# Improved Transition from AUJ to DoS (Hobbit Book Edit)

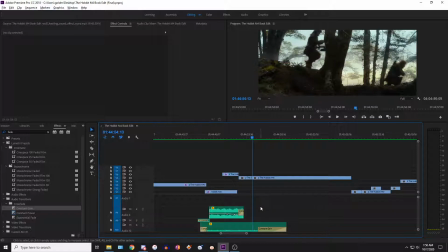[8:16]
So then we have a shot of them, but then we skip some shots of, let's explain.
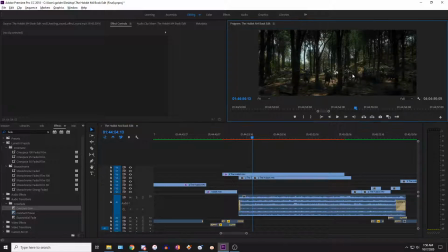[8:23]
So originally there were shots intercut with the actual wargs, but the problem with this was there are too many orcs and you could see Azog, so I obviously had to cut those. And then also, yeah, they stopped and they kept running.
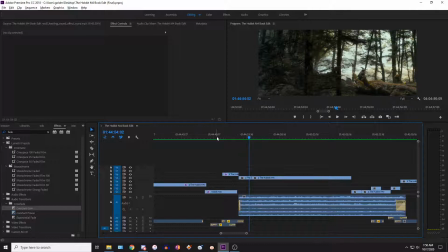[8:38]
And so all of that's gone. So now there's no messing around. There's no Azog.
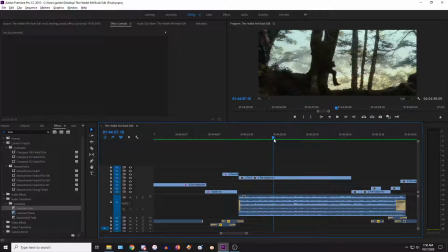[8:42]
We just, in the forest, running, and then they've eventually finally made it out of the forest, you can see, and onto Baron's house.
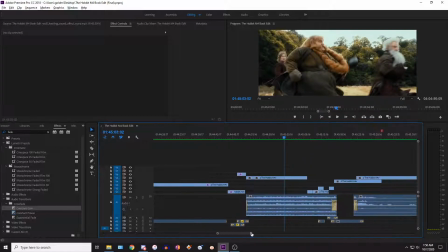[8:51]
And that is it, and it works perfectly in my opinion. So now let's go over any video changes.
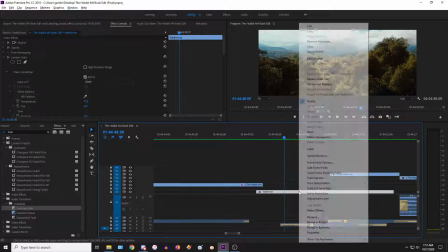[8:56]
So the only thing that I've changed is the color correction on here. We can see when I remove this, oh, look at that.
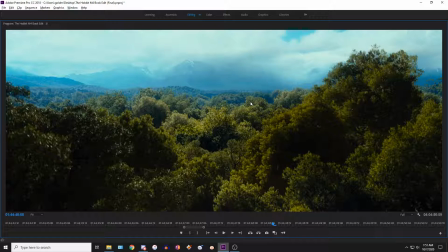[9:03]
This is a super high saturated, unexpected journey, Radagast forest scene, transformed in a desolation of smog. What's it called? I guess outside of wherever Beorn's house is. Really cool.
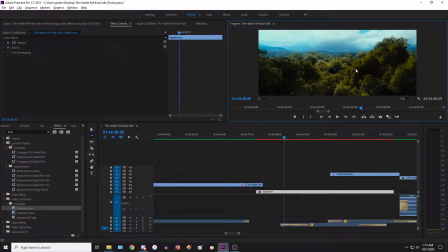[9:19]
I think I pulled it off great. So we can see the leaves turn more yellowish red. Saturation overall decreases. Sky turns from blue to gray to match how you can see here.
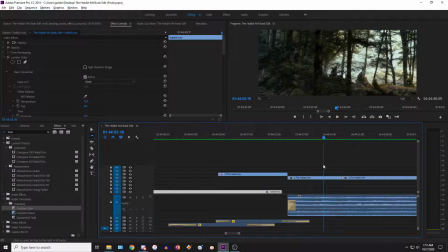[9:32]
If you look in through the trees, you can see it's also gray. Same with out here.
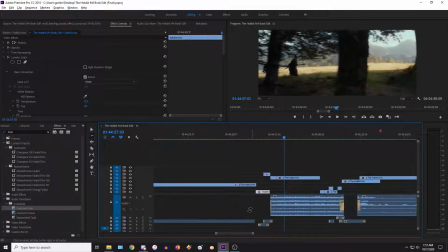[9:37]
But you know, it works good enough for what I'm doing. Whoops.
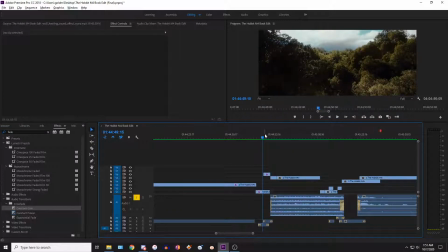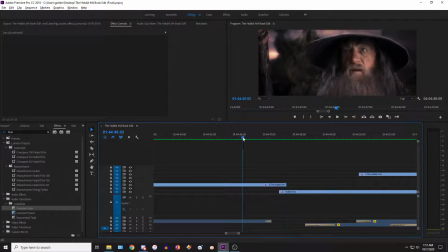[9:47]
Okay, so now let's talk about audio. Originally, let's see, this is what it did originally. None.
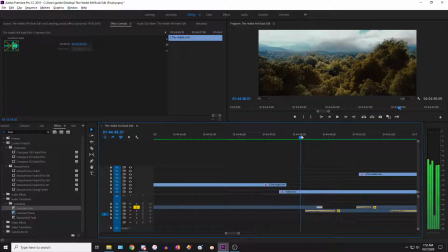[9:58]
So it hit on the music, it had this build up, and then it hit the music right about here. But the problem was we can hear those footsteps of the rain, so now I've had to cover that up. So let's play here.
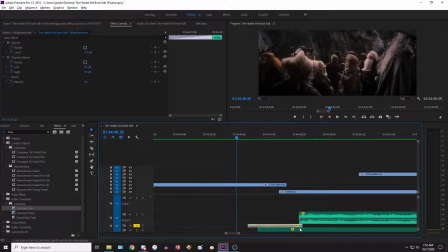[10:12]
So what I mean by cover that up is I've taken the soundtrack and I've extended it a little bit longer, so let's listen.
None.
And so it's completely seamless. You might think it sounds like it's getting too loud here, but that's the point. The volume of the soundtrack is increasing as he says none, but None.
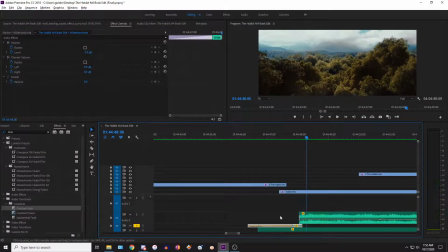[10:34]
and then there we go. And so then I have it quickly fade out because it used to hit on the beat right there. And now what I've done is it hits on the beat at a different part, but at the same, like, it's on beat, but it's a different part of the soundtrack. So we can hear this is what the new soundtrack is.
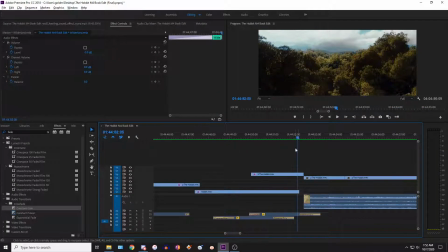[10:51]
And the reason for that is now when we get down to this part, you can see I've linked up the soundtrack because,
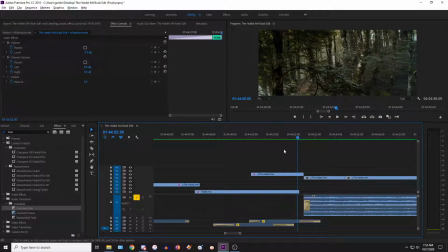[10:58]
you know how I mentioned I cut all that AUJ footage and them stopping in the forest. So this is the covered up transition. I'll play it again.
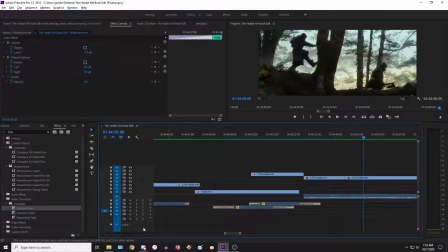[11:13]
So there we go. The soundtrack was perfect. There's a little bit of a, you know, I don't know what the word is, just vocals and like other footsteps that faded in, you could tell. But I've covered that up because right here,
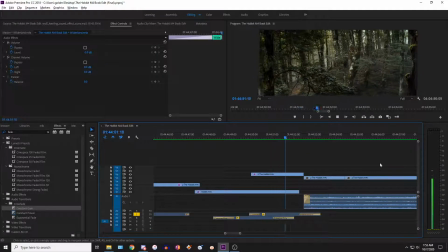[11:30]
I have a really quiet track of them running. You can actually hear music in this, but it doesn't matter in the 5.1 setup. You won't hear that. I'll make it louder just for the sake of the video.
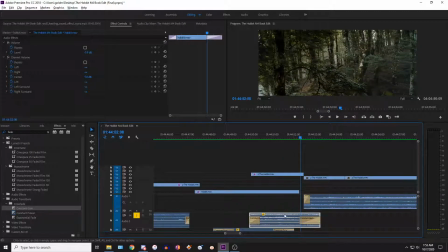[11:44]
You can hear they're running fast through a dirt grassy area, just like in this forest. So that's perfect to cover up the. Here, I'll play it with the sound.
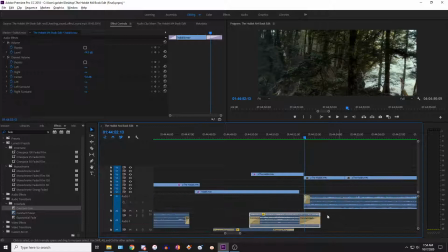[12:02]
Oh, well, I guess you can't really hear that well unless you are. Oh shoot! Sorry, I forgot to turn up my volume. Let's play all those again. So we got the soundtrack.
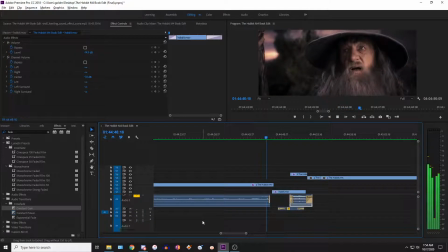[12:15]
Let's do that.
None.
Whoops. Sorry about that.
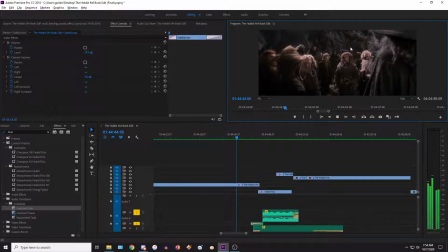[12:19]
We'll just do the soundtrack all the way through.
None.
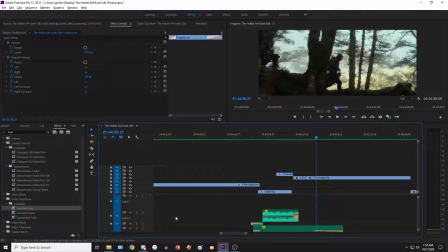[12:33]
There we go. I'm super happy with that. So it flows really well.
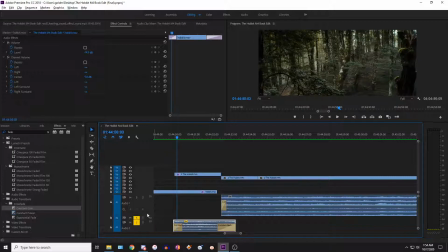[12:37]
As I was saying earlier, I don't know if you could hear that, but I have a track of them running with grass and footsteps.
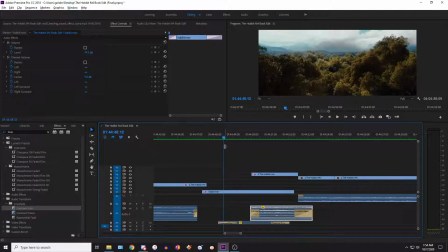[12:46]
Perfect. And then also, as we have this sort of establishing shot of the forest, I have another reminder that there's still the wolves out there.
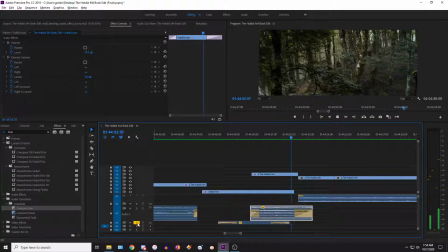[12:54]
And there's a little bird. When we're in the forest, sounds good.
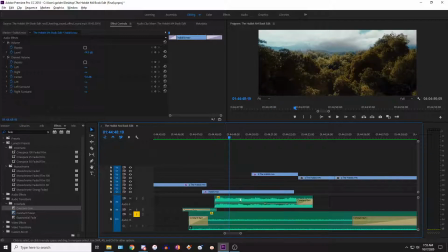[12:59]
And then what is this? Oh yeah, and this is just general sound and wind of
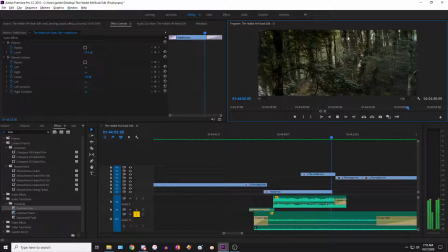[13:09]
nature. Because
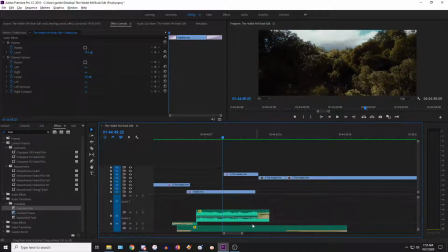[13:16]
we're heavy in the forest, and so we need that sound to cover up how it's just soundtrack and center channel.
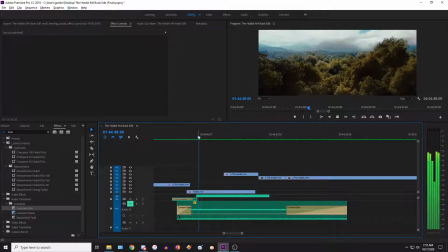[13:22]
So like if I were to get rid of this, it's literally just music and then the howling.
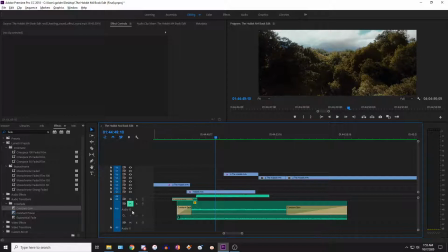[13:29]
So I wanted to put some nature sounds in there too.
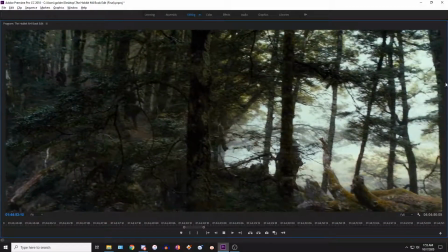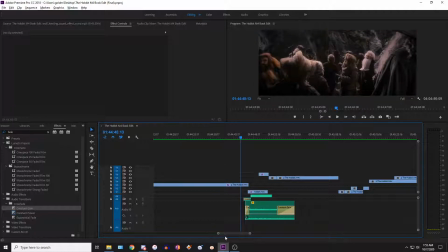[13:41]
So there we go. I guess I'll play it one more time, just all the way through. So yeah.
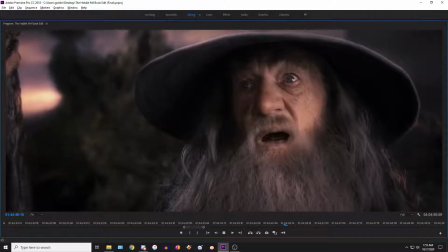[13:50] None.
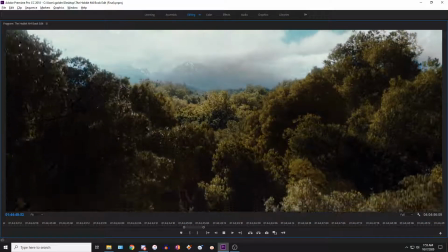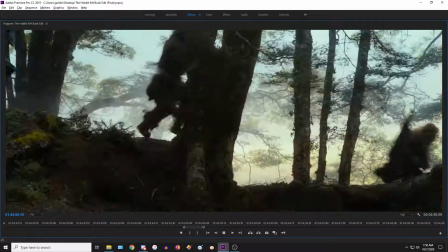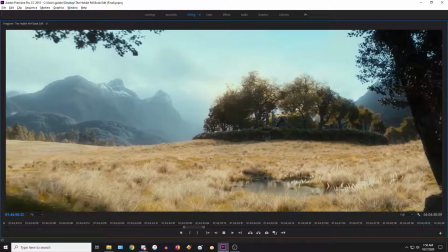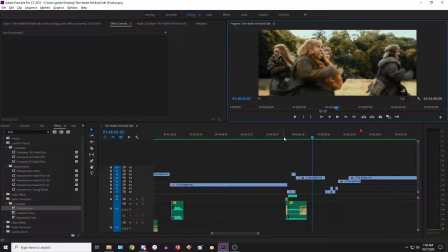[14:07]
There we go. It was so simple. Well, not really.
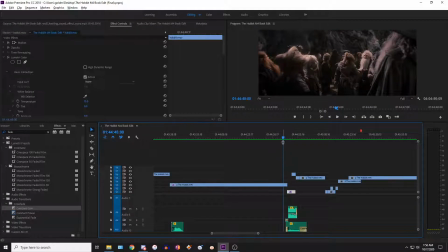[14:09]
This was hard to edit and, you know, figure out, but it was just like barely any footage, as you can see, was restructured and deleted.
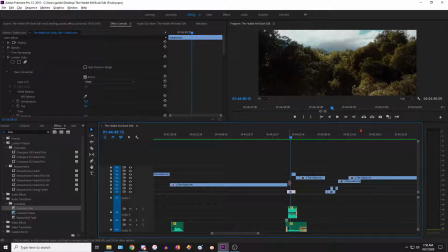[14:18]
So yeah, and now we have a new sequence. Oh, I guess I didn't mention it, but this shot, let's just make a copy.
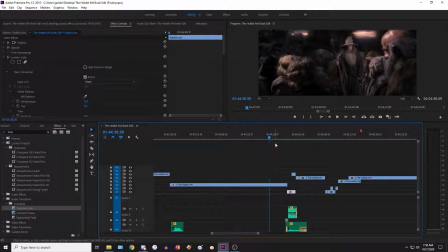[14:26]
This is where it's from, by the way. Sorry, it's from Unexpected Journey, which I've obviously cut that part of the movie, so I was able to repurpose this footage.
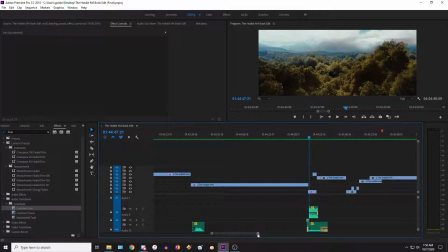[14:35]
I guess I didn't technically say that, but I assumed it was pretty clear that I pulled that footage from elsewhere.
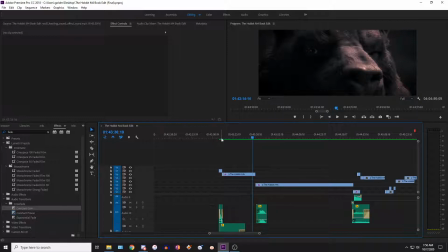[14:42]
Maybe I did say that, I don't even know at this point. So there we go, that's the start of part 2, redone. Thanks for watching. I'm trying to think if there's anything else I actually want to show just last minute.
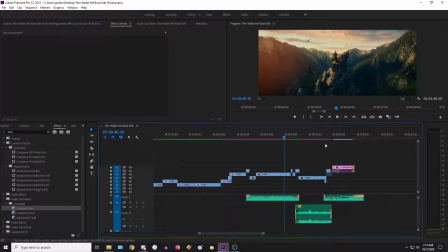[14:56]
Not really, actually. I will say, you know, I changed my mind and I got rid of the extra dialogue here.
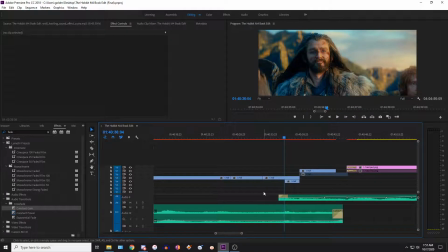[15:02]
It just felt kind of random and forced. So all that happens is he says,
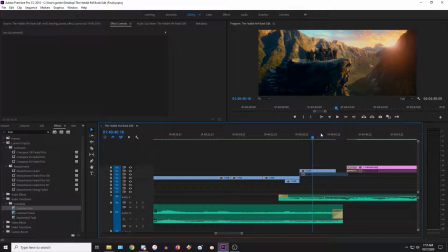[15:10]
and then that's it. And then they just stare proudly. And then we cut to this.
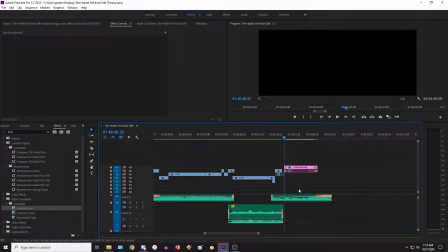[15:15]
We don't need to have the oh, the worst was behind us. Good omen dialogue, because it felt kind of random. Why would Thorin out of the blue say a bird is a good omen? The original context was that
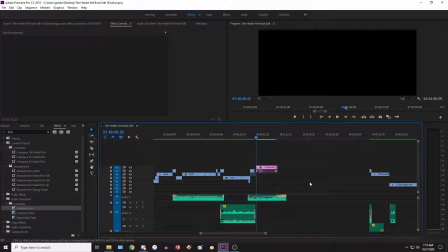[15:31]
they thought it was a different kind of bird or something, and then Gandalf corrected them and was like, actually no, that's just a thrush. But then Thorin was like, well, it's a good omen. But without that earlier context, it just seems kind of random. So I got rid of that dialogue. But yeah, then it plays out like I've shown. Yeah, so thanks for watching, everybody.
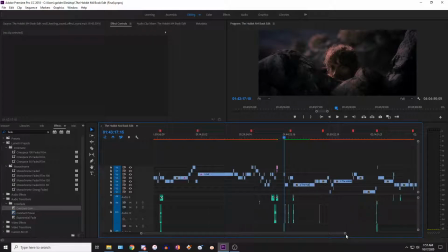[15:50]
Hope you guys enjoy. You can download in the description, and it'll have everything in this video. The one thing it's missing is, like I said at the start, this like 3-second shot, but that will show up in the future.
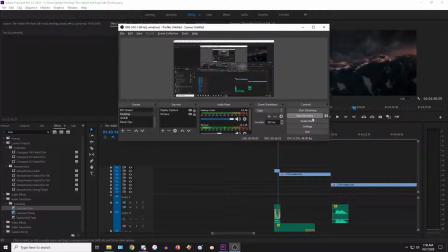[16:02]
Alright, see you guys.